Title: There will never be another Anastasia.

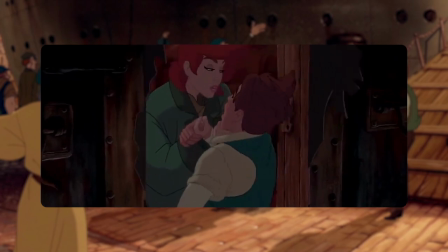I like this scene because despite how they were bickering before, Anya and Dimitri both have a lot of courage and bravery in the face of a life threatening situation. like I am sure
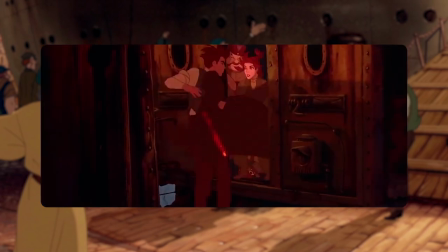my first instincts would not be to run towards the train car that's on fire I can fairly say that I
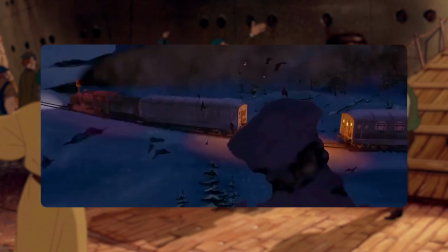don't have that main character energy now the way that the train escalates in itself is a little wild because it begins with the train attendants checking passenger
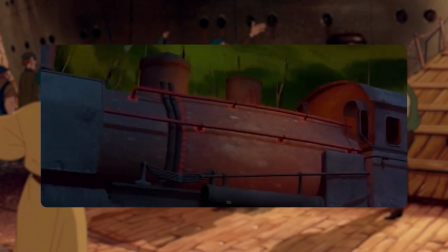tickets and documents or whatever which is pretty menacing in itself but then the demons interfere and it just keeps going from worse to worser and I'm
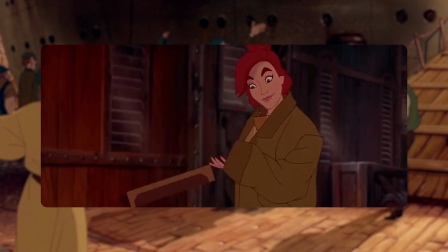just not sure why there's dynamite in the luggage car but man that whole scene had me on the edge of my seat
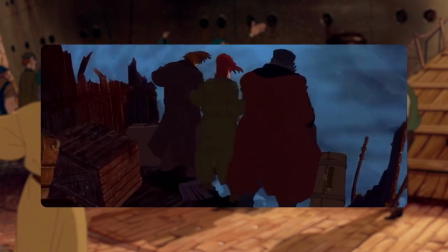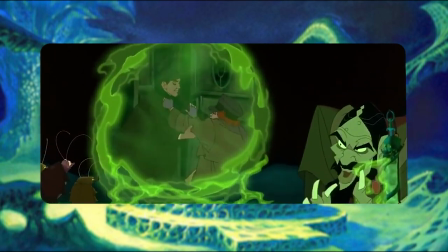just before this scene is where we're reintroduced to Rasputin again and we find out that he's undead because the curse that he put on the Romanoffs hasn't been fulfilled
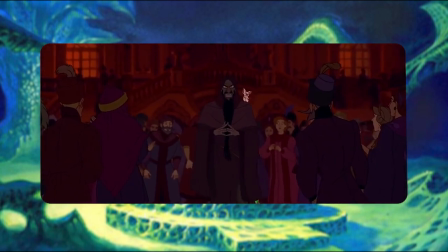I know that this was aiming to compete with Disney so it makes sense it's a part of the formula right you have an antagonist in the mold of Scar, Jafar,
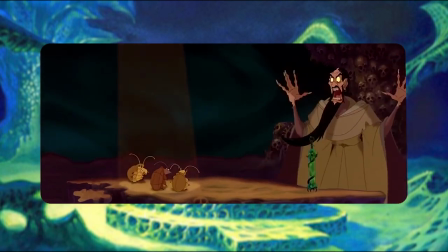or Ursula but I don't know I felt like the idea of Anastasia having to find her way back home was engaging enough without adding a lot of this evil wizard dialogue.
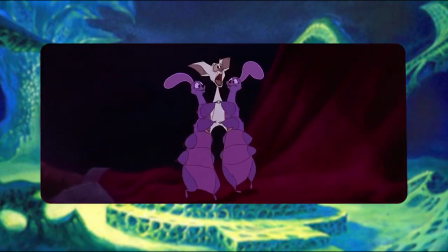There seems to be a crowd of people online who just don't like this portrayal of Rasputin and I think that ties into that crowd that criticizes the film for being historically inaccurate.
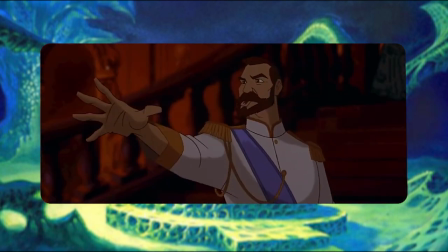But as a member of the smooth brain community, that wasn't my issue at all really.
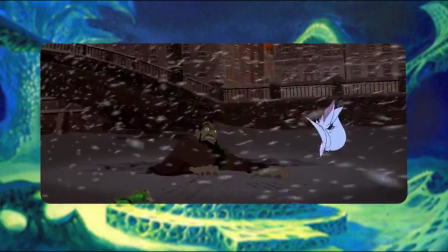I just wonder how much better this movie would have been if Rasputin was just flat out dead and Anya had to find a way to break his curse anyways.
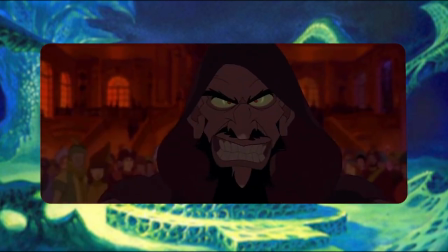Like I like the magic elements themselves, but some of the points where the magic came about clashed with the very real suspense of revolutionaries or drowning in a storm.
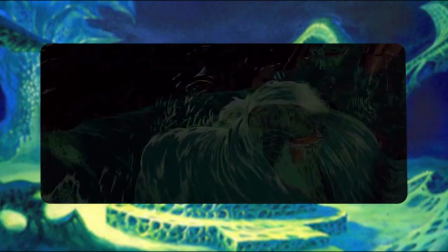The only thing that's kind of keeping me on the fence from removing Rasputin entirely is Bartok.
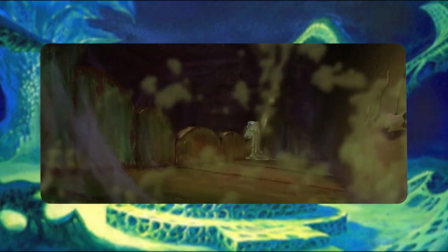He's funny, man. I'm definitely noticing a trend with me, but with these campy voice roles, I find myself repeating every line.
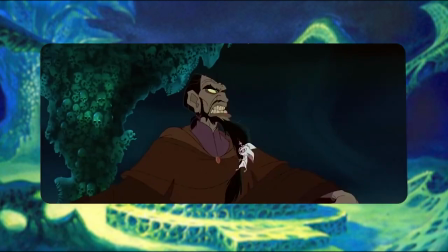And I did enjoy their relationship to a degree. It's like Bartok is a friend trying to keep his homie from fighting at the function, but the homie's mad because nobody likes him.
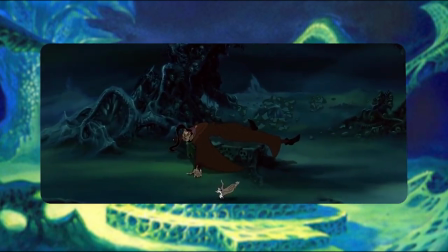Yeah, I rock with Bartok.
Actually, considering how long you've been dead, you look pretty good.
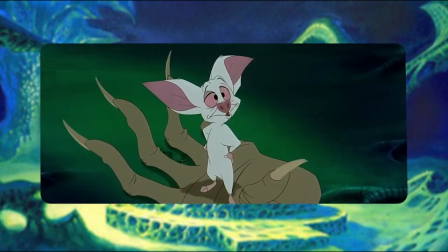Sir, is this the face of a bat who would lie to you? Take it easy there.
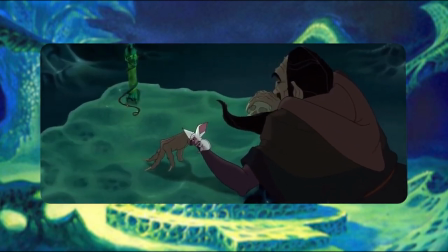Really, you should watch your blood pressure. My nephew Izzy just keeled over one day, mid-mango.
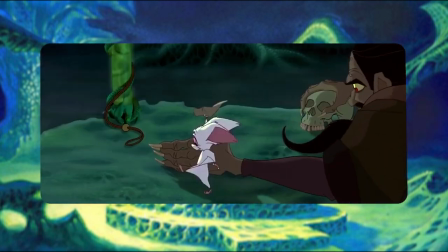Stress, it's a killer, sir. And he's a fruit bat. No meat. No bloody.
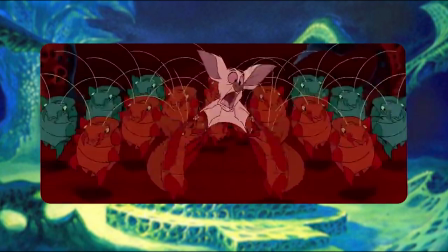So here's where I gush a little bit. The art of the film is a combination of digital painted cells, hand-painted backgrounds, and 3D animation.
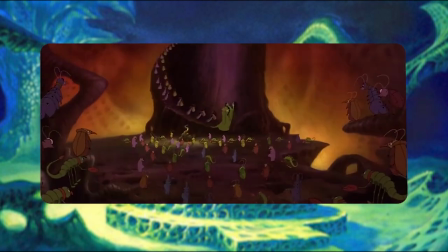the most outstanding feature of this film for me was in its dimensionality and its cinematography there's a really nice sense of depth that i've never seen before in an animated film
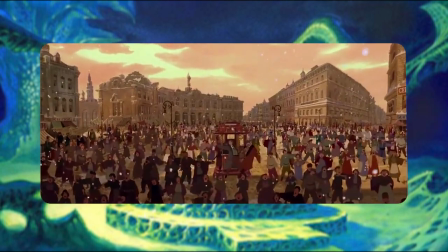that is in part due to the use of really wide shots and clear leading lines to create that perspective and it's also
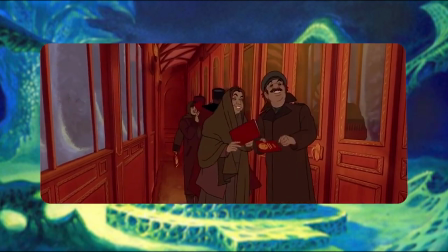in part due to the use of diminution or the shortening of elements as they move in perspective and they use that in scenes where you have characters
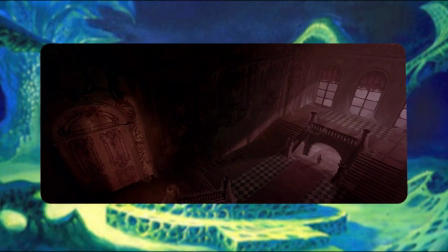overlapping with each other in the foreground and background of the setting but i think the biggest part of three-dimensional feeling is with the CG graphed
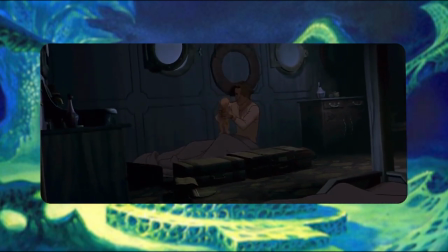elements and 3D effects which allow them to move the point of view as if it were a real camera.
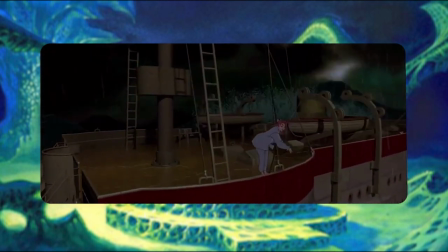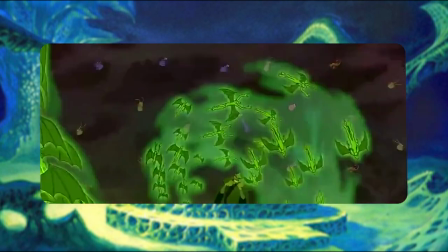Another great use of digital animation was deployed in those really great wide shots right?
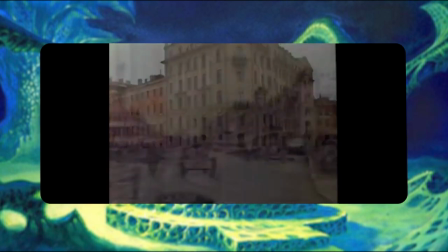I watched the making of Anastasia documentary and they made it a point to note how much they were able to do by animating a handful
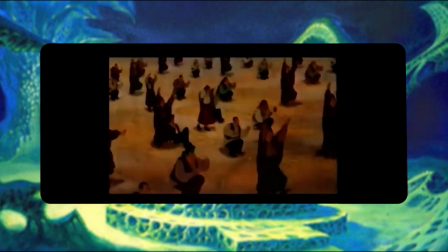of characters and duplicating that several times over to create these really dynamic and large-scale choreographed scenes.
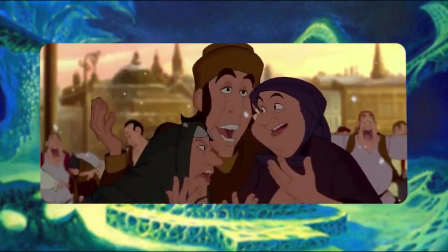They put this use really well in the Have You Heard song towards the beginning of the film.
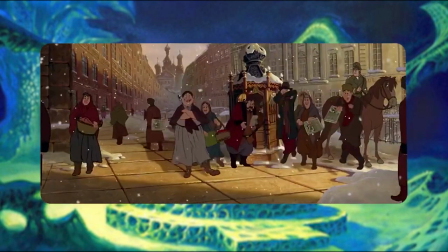The song shows the people of St. Petersburg and how even though they've fallen on tough times economically, they make it through the day by gossiping and sharing secrets.
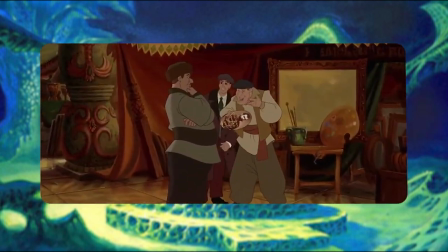And most of the gossip is relating to their hope of Anastasia being alive and that the Romanovs would return to power.
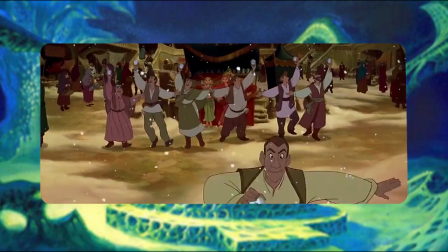It's a scene with a lot of great use of diminution and perspective as well, and it's one of my favorite moments in the film just going off of visuals alone.